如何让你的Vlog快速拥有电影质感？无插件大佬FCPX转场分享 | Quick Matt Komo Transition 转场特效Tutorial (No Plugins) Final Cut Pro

大家好,我是刘小畅今天与大家分享的呢就是如何让你的Vlog看起来更有电影的质感说到电影的质感呢我们不得不提到几个大神的名字其中就有Matt Cuomo
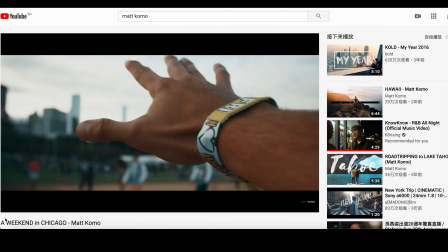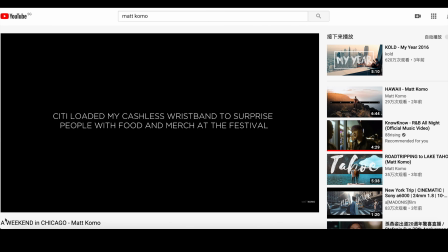首先呢他的Vlog看起来很有像电影或者是MV的那种感觉
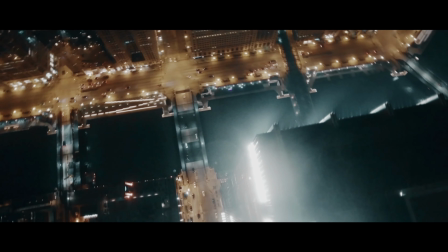[0:48]
其次呢它的色调非常的突出就是黑金黑橘的那种感觉
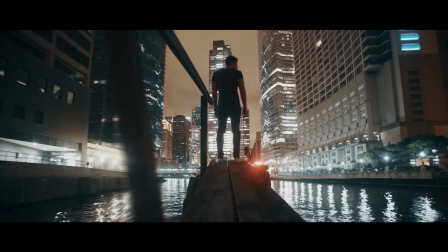[0:54]
就非常非常的高贵奢华然后呢再加上它的配乐
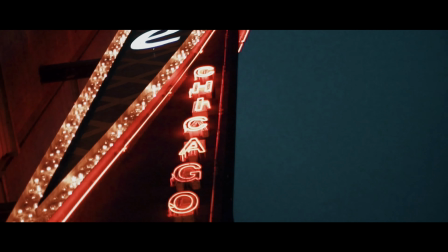[1:00]
一般都是用电子音乐然后一些音效还有一些转场
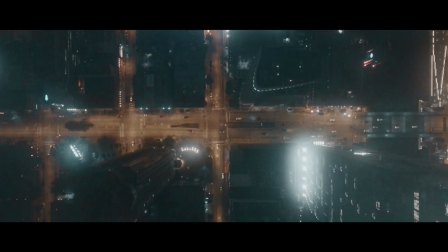[1:04]
它转场真的非常非常的多然后也很多技巧那今天我跟大家分享的
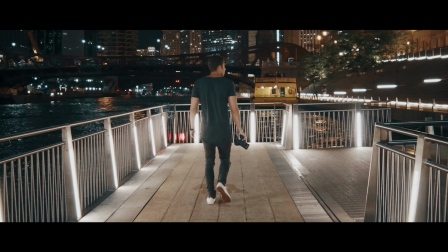[1:10]
就是它其中最最最简单的一个转场就是说法
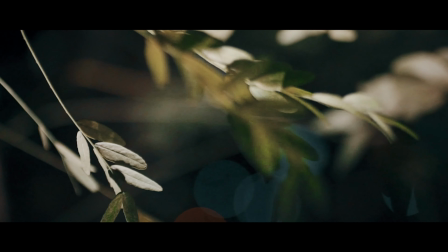[1:15]
就是一种通过动态把你的视频衔接起来
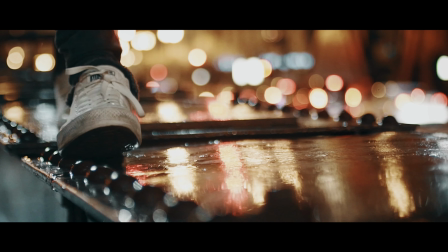[1:20]
然后把你的视频从这个更远的距离到一个更近的距离然后两个片段更有动态的衔接的感觉我觉得这个转场是最简单易懂的转场所以我今天就跟大家分享如果大家有兴趣的话我会再增加几期这种类似的转场视频
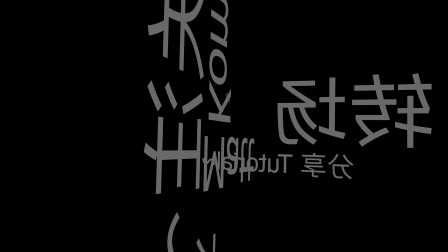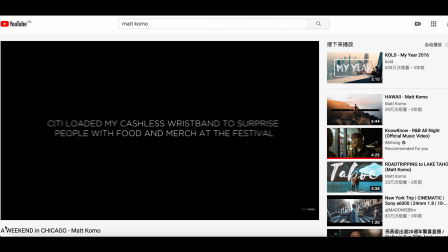[1:48]
Como这两个片段我提取出来就大概是这样子的感觉
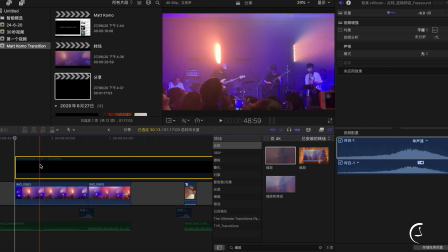[1:53]
那么就开始第一个教材我们要让我们的Vlog有电影的质感
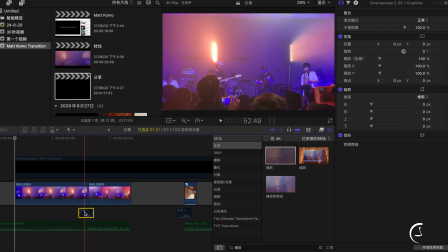[1:59]
就是首先要有那种宽屏的黑幕音效转场音效
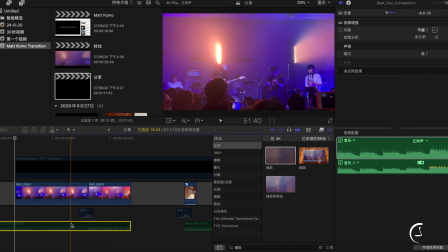[2:03]
还有你的合适的BGM转场音效就是那个嗖的一声它就是那种感觉
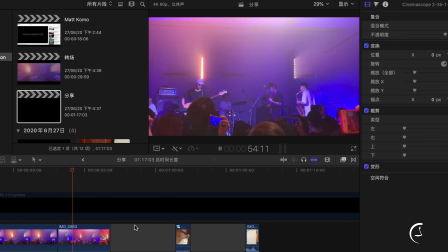[2:12]
我们看这两个片段就是完全不同的片段拼在一起那如何让它的转场更有感觉就是需要把它通过缩放
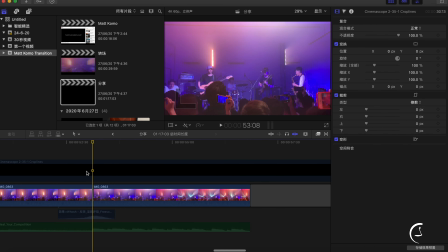[2:22]
变得更有视觉的冲击力那第一个片段呢
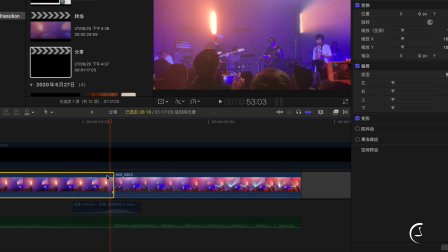[2:30]
我们需要把它做一个转场那就是截取以结尾最后的五到六个关键帧把它切割出来然后放一个系统自带的缩放
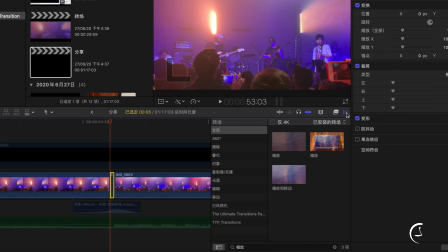[2:43]
我们可以直接在这个系统自带的这个转场的那里面直接找到这个缩放拉过来放上去但这还不是结尾
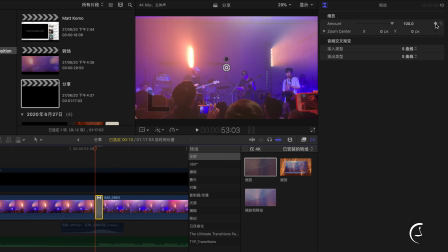[2:52]
我们需要首先在缩放的开头建个关键帧把它拉到效果只有8然后到结尾再把它拉满一定要记得建关键帧不然就没有用了然后后面这一个就是说
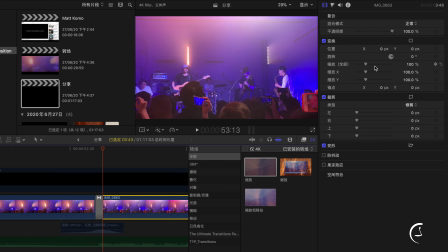[3:08]
你也可以让你的视觉效果更大一点的话你就可以再截取一个关键帧
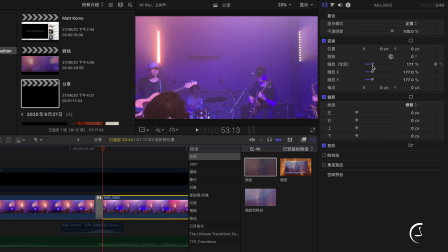[3:15]
但是首先我们需要先缩放它就把后面这个视频放大这样它就会从这个跳到另外一个然后突然间从一个比较远一点的距离拉到近一点的距离这样子你会看起来就特别有效果我们缩放之后我们要调整这个视频的比例
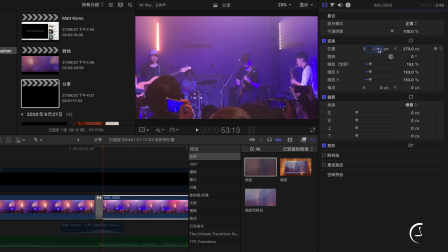[3:34]
就重点是什么你一定要清楚比如说重点是乐队还是重点是观众还是重点是后面的灯光还是什么的我觉得这个效果大概就是这样子
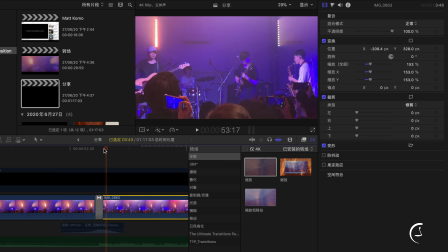[3:45]
就是有乐队有观众有灯光我觉得这样的不错是中心点然后照样截取六到七帧或者是五到六帧看你个人的喜好然后再建一个缩放这个缩放呢
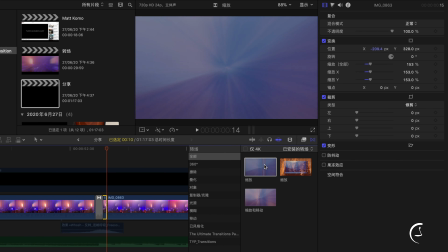[4:02]
就是可有可无但是就为了教学为了分享
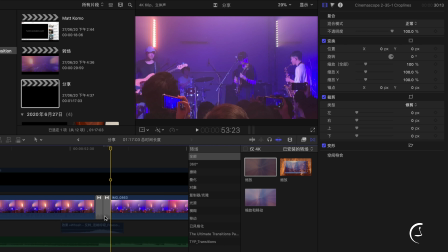[4:07]
就再建一个吧我们照样前面的关键帧是满的后面的关键帧是只有八因为这样子刚才是从8到32现在就从32到8感觉上就会弹两下